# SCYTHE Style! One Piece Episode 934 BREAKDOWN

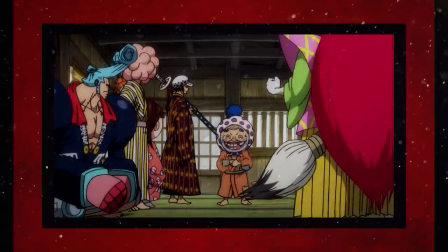It may skimp out a bit on the mainly talking head scenes by trying not to go too crazy,
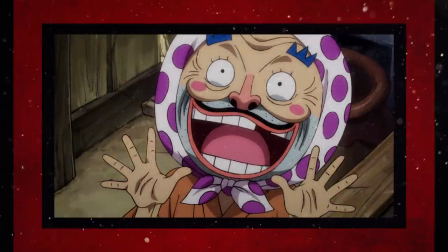but even during that there's just such a Nagamine level of quality that makes it look as eye-grabbing as possible.
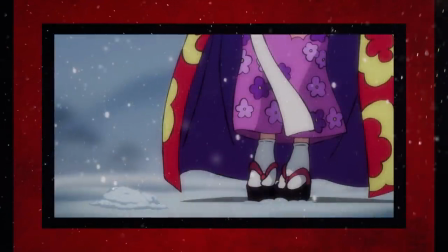And that's all that I could ask for when the clear priority for the board and episode as a whole is good ol' Mosshead over here.
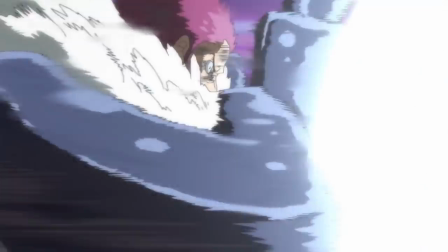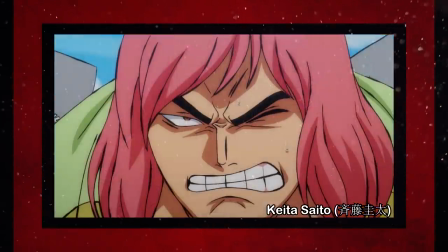While Kato Saito does correct a lot here and there and still contributes that shading-heavy, sharper version of Matsuda's art that we've come to love,
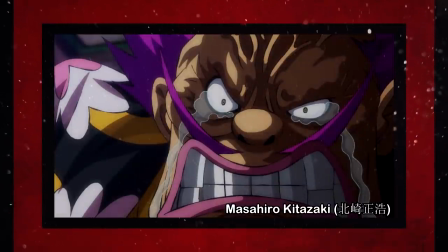Masahiro Kitasaki's own art throughout the bulk of the episode is absurdly polished and full of thick linework and crazy shading despite being the top-credited key animator,
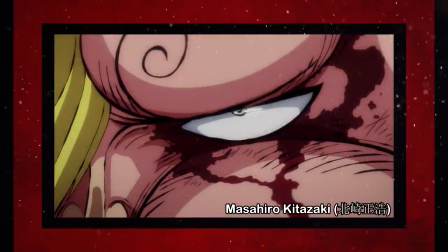and is kind of more the star of Saito's half than Saito himself in places.
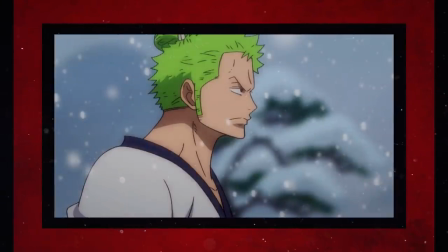Though once we reach Midori Matsuda's smaller section this time around in the remaining few moments towards the end of the episode,
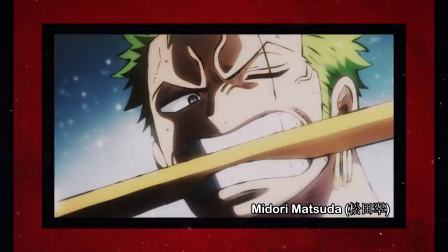we get to see some of her absolutely strongest artwork on the series to date, with wonderfully pleasant shading and line work that proves to be malleable as far as them being corrections go,
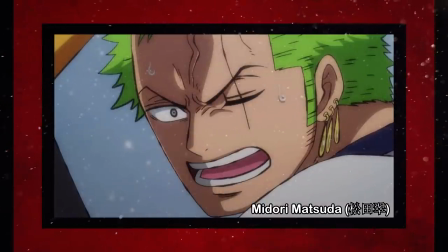allowing animators' idiosyncrasies to still shine through despite being corrected,
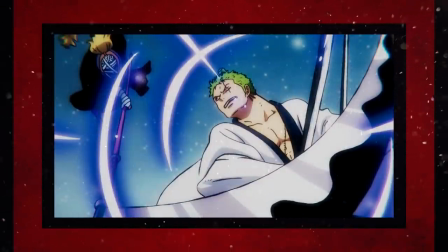providing me the best way to transition into how well animated 934 was,
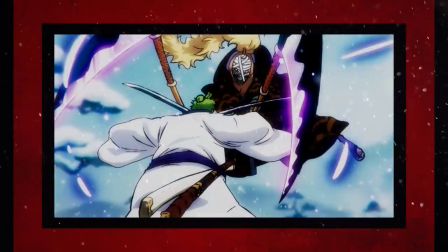despite having more or less the same number of noteworthy key animators as last week,
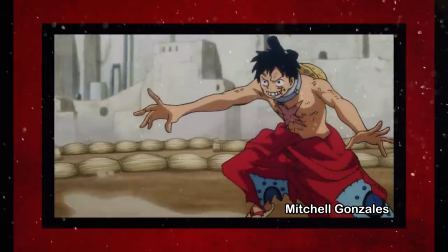starting with 925's Mitchell Gonzalez returning to anime a very surprisingly weighty and smeary beatdown
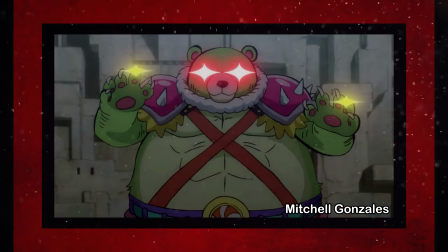between Luffy and the anime-only Gifter that had my jaw drop at just how well done it was.
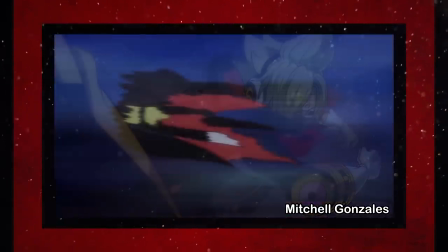Not that I didn't expect this type of work from Mitchell in the first place considering how fantastic his short but sweet scene on Soba Mask was,
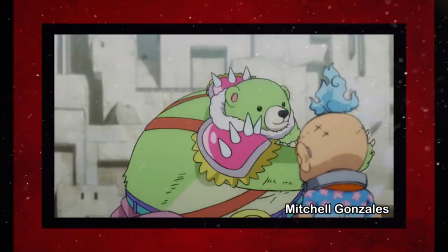but I did not expect it to be this well-timed and full of some of the best smeary sumo animation that we've seen since Chu's efforts back
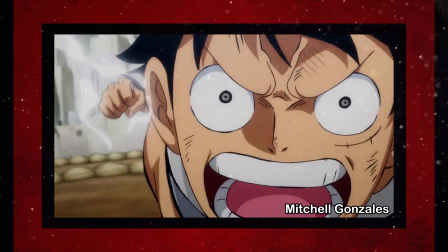in 902.
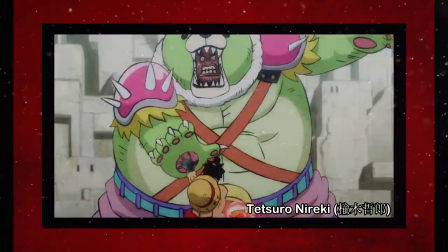And Tetsuro Nireki puts a nice bow on things by animating the final blow to the bear with his lovely character-packed animation that bounces whenever it gets the chance.
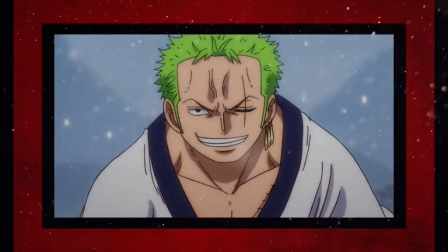But as you and I both know, Zoro is the definitive star of this entry, so it's only appropriate that he gets some craziness too,
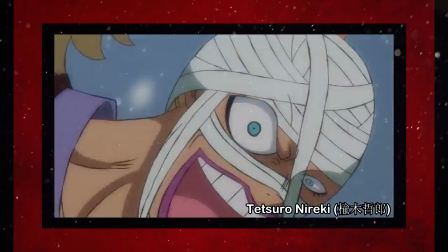as Tetsuro Nireki kicks things off in the last bit of their duel with some crazy bouncy timing and lovely smears that both bring a simple swing of the sword
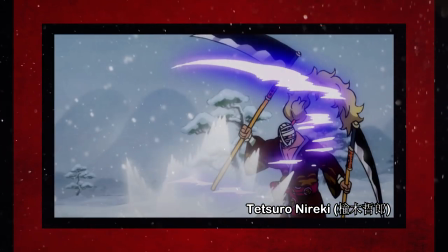to life in the best way possible, bathing itself in his Onishi-like effects work and using Nagamide's dynamic board to its absolute advantage,
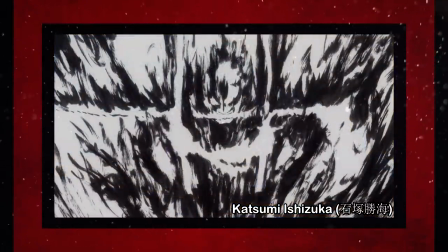being followed up by the one and only Katsumi Ishizuka providing what might just be his best finisher since Zoro vs. The Straw Man,
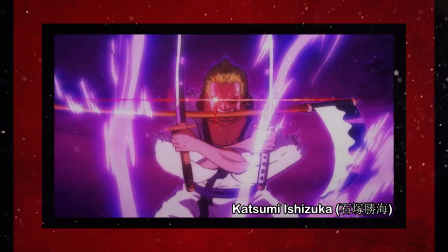kicking into high gear from the very beginning with his trademark rippling effects work and art that adds such an intense layer to the scene,
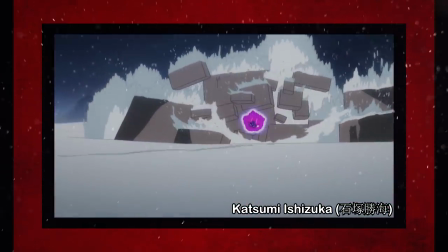before Kamuzo launches into the air and slices and dices as Zoro smears himself towards him with some great background animation,
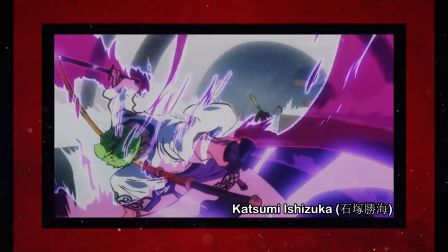before his inky impact frames that he made a staple of his work recently rear their faces once again to deal the blow to the mummy man,
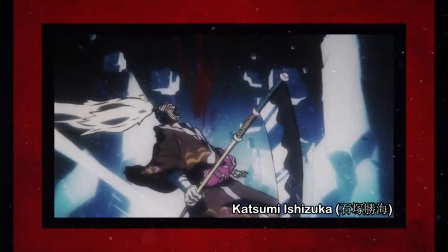finishing the scene off with those ever so lovely cubes in a fantastically dynamic layout,
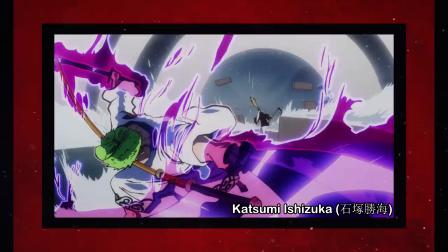continuing to cement him as my favorite on the series and giving this episode the explosive finish that it needed.
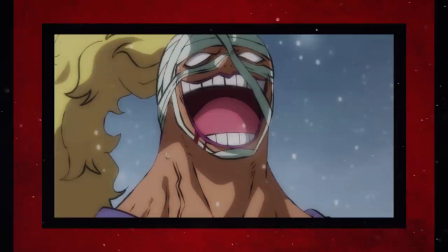While there are definitely some downsides to this episode in areas that I think 933 had a slight edge in,
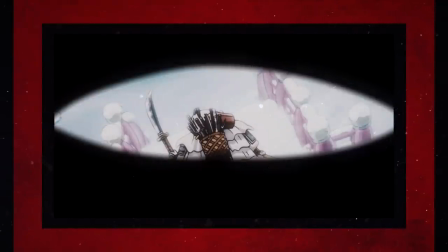Tatsuya Nagamine still did the very best he could with the content being covered to create a series director level episode that concludes this duel off nicely.
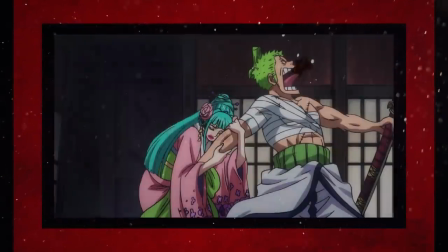That's only really brought down a bit by some weird adaptation choices. However, we're not done with this green-haired boy in the highest level of hype for the anime just yet,
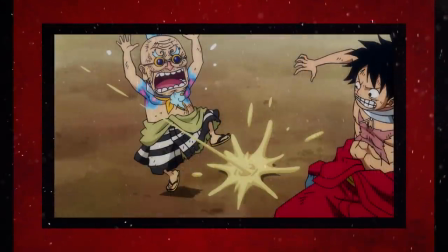as next week we're launched right into episode 935 from Kenichi Takashita from Yutaka Nakashima's board and Kenji Yokoyama.
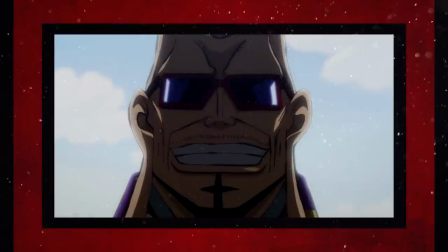As expected from his last few rodeos, Nakashima's board looks excellent and full of vibrance and color that heightens Kenji Yokoyama's
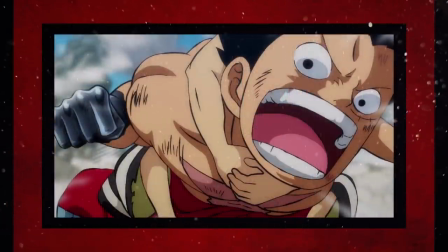pleasant looking corrections and what looks to be Chu Young-se on the bulk of the animation side of things,
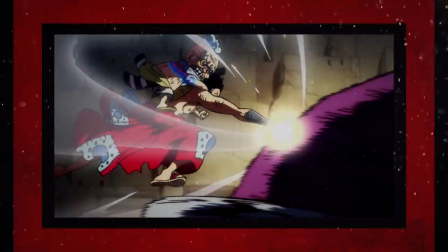topped off with a brand new opening theme starting from it that has the potential for even more
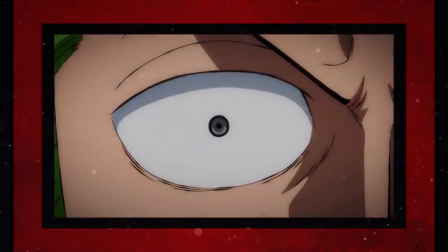absurdly strong animation and you can consider me still on the edge of my seat.
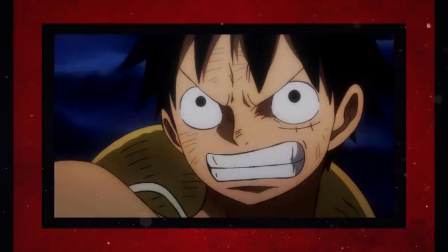Anyways guys, that's it for now, I'm Skippy and rest in peace over the top. You gave us many one dreams and one wishes.